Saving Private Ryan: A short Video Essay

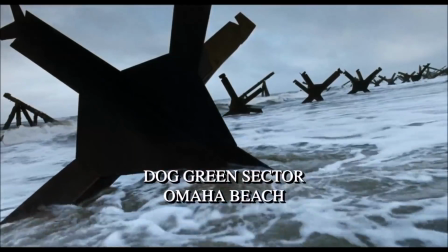Hi guys, and welcome back to the series of vlogs where we focus on sound design.
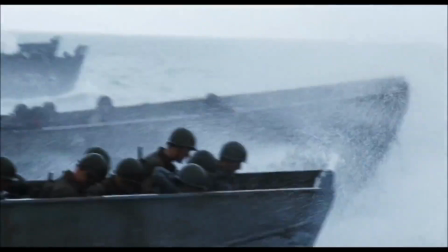Now, today we're focusing on what I consider to be the magnum opus of sound design, and that's 1998's Saving Private Ryan. It's a masterpiece of a film directed by the acclaimed director Steven Spielberg.
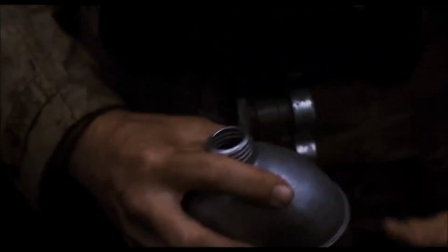Actually won 5 Academy Awards. Now, if we look at this intro scene where they are on the landing craft,
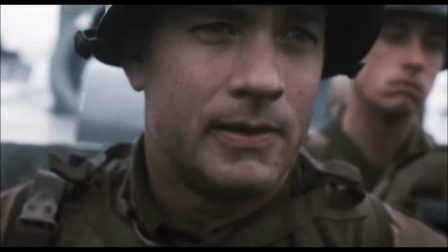you'll notice that the sound design is actually very minimal. There's dialogue, there's Foley,
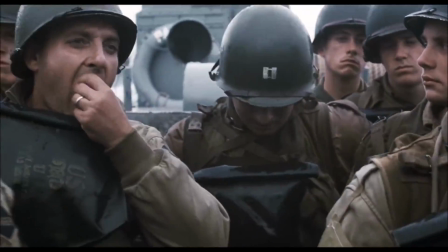where the canteens that the men are holding are being handled and hitting things.
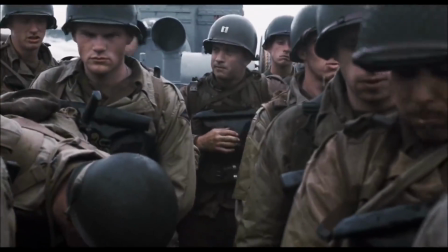The craft is going through the waves, the men are thrown up.
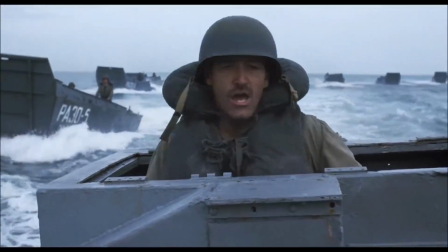And what this does, without a score, it places you firmly in the craft with the men.
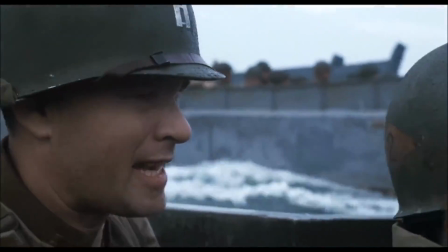Got me with you. North side stick, starboard side stick. Move fast and clear those murder holes.
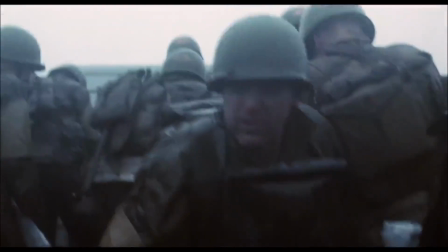Want to see plenty of beat between men.
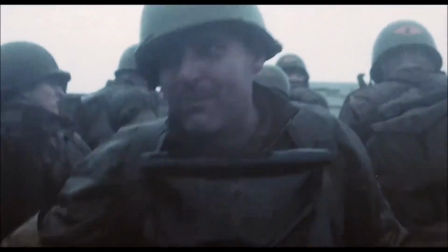Then, this bit right here, you'll notice that you'll start to hear explosions, gunfire, shells, but it's distant.
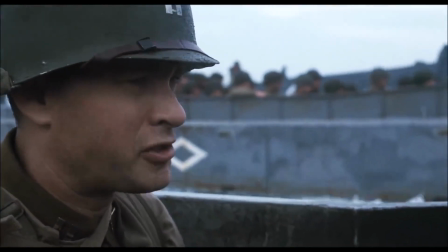I'll see you on the beach.
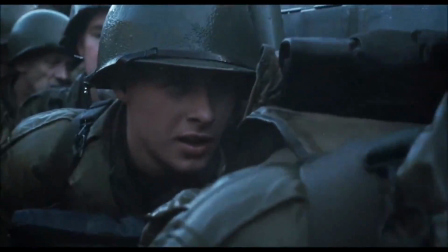Instead of using a visual cue to suggest that the craft is getting closer to the beach, it's using audio cues.
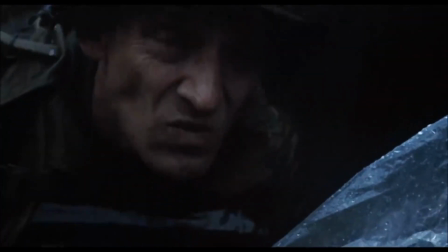They'll start to get louder and louder, but then it goes back into a brief moment of silence.
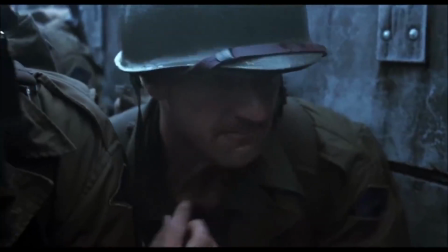So it uses silence beautifully to capture the emotion.
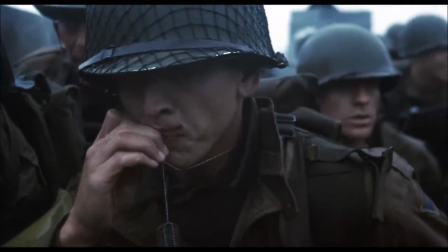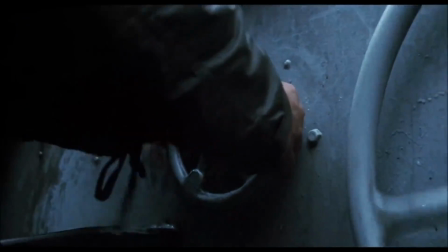The tension is built here. The whistle indicates that the men are going to storm the beach.
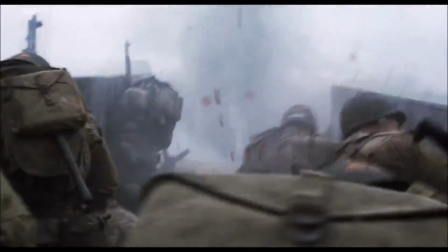And then this is where the scene really kicks in. Now, what they actually did here was record live sounds, live gunfire.
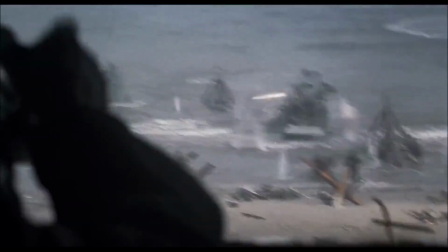Instead of using blanks, which use less gunpowder, they used real rounds.
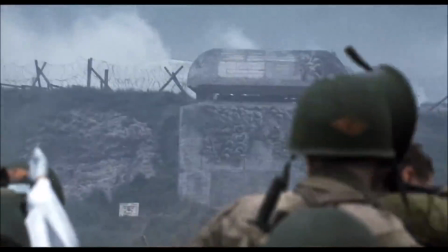Obviously not in the scene itself, otherwise it would kill the actors. But they recorded it at a shooting range in Georgia in America, just to add a bit of realism.
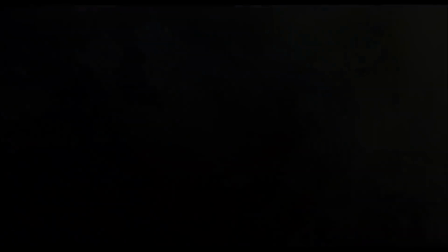So then, when the men go overboard, the camera actually follows their perspective. And the sounds reflect that.
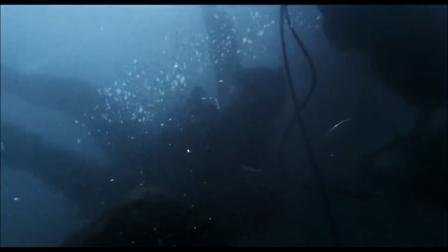Notice how we're underwater here, the sounds become muted. You can still hear the gunfire coming through the water, zipping through.
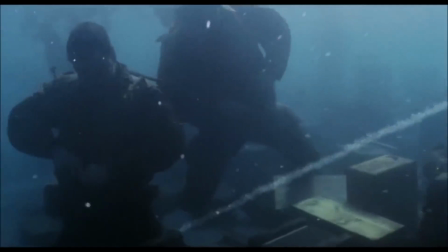But you feel like you're underwater with them.
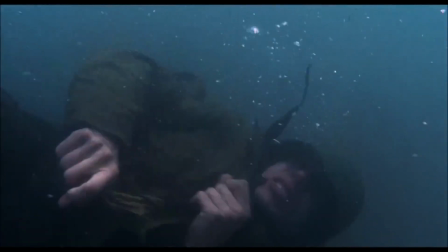The gunfire coming through the water really indicates that it doesn't matter if you're on the craft, if you're in the water, on the beach.
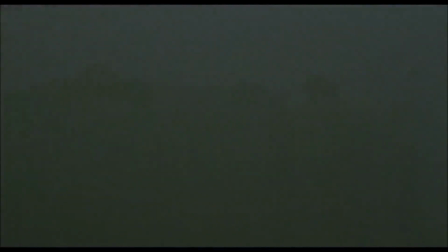There's really no hiding from the German fire. So then the camera bobs up and down in the water with the actors.
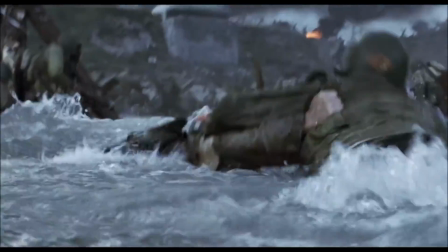It's a great scene here, actually.
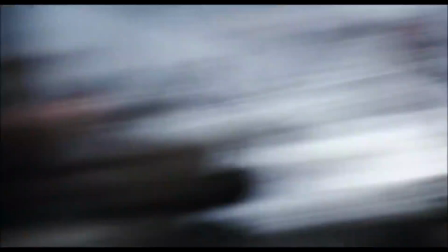Then we cut to the beach, and there's bullets ricocheting off the metal objects that litter the beach.
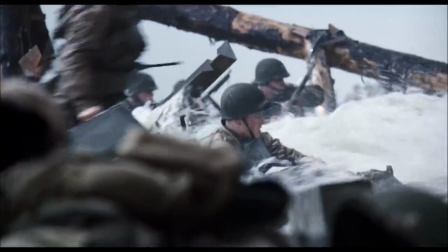Really great use of sound design as the bullets zip from right to left.
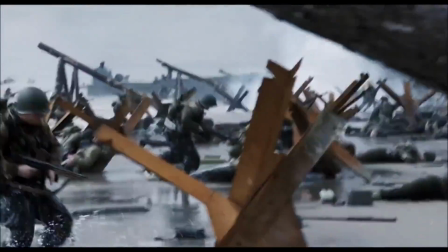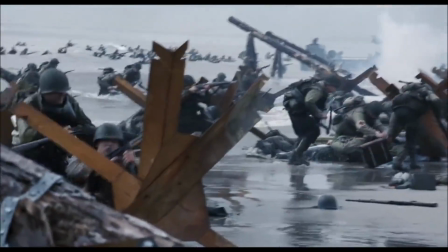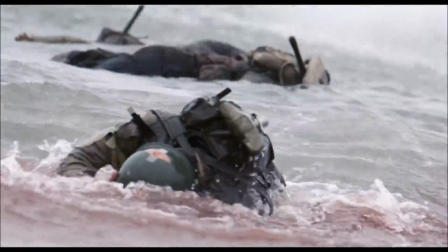Then, if we look at Tom Hanks's character, he gets sudden shell shock.
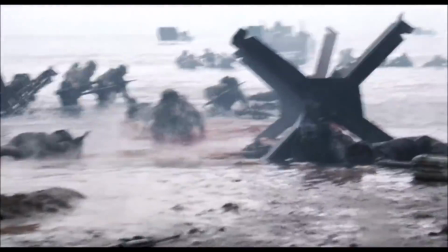So what happens, it's very similar to what happened with the water, in that it becomes very muted and dull.
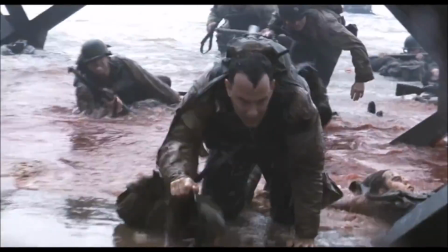And in being muted and dull, it almost adds a tranquility to the scene.
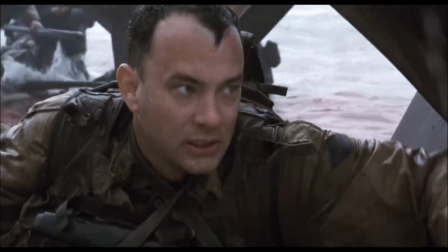There's this horrific, visceral violence going on around him.
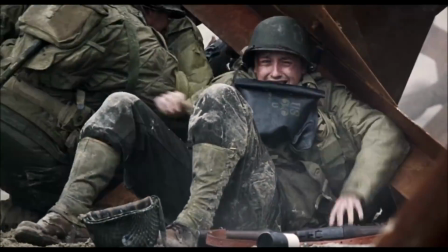There's men on fire, there's amputees having limbs blown off.
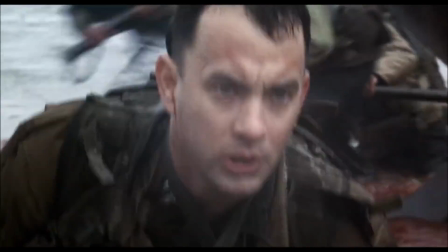And yet, here he is in this little bubble, whilst he watches men around him die and be maimed.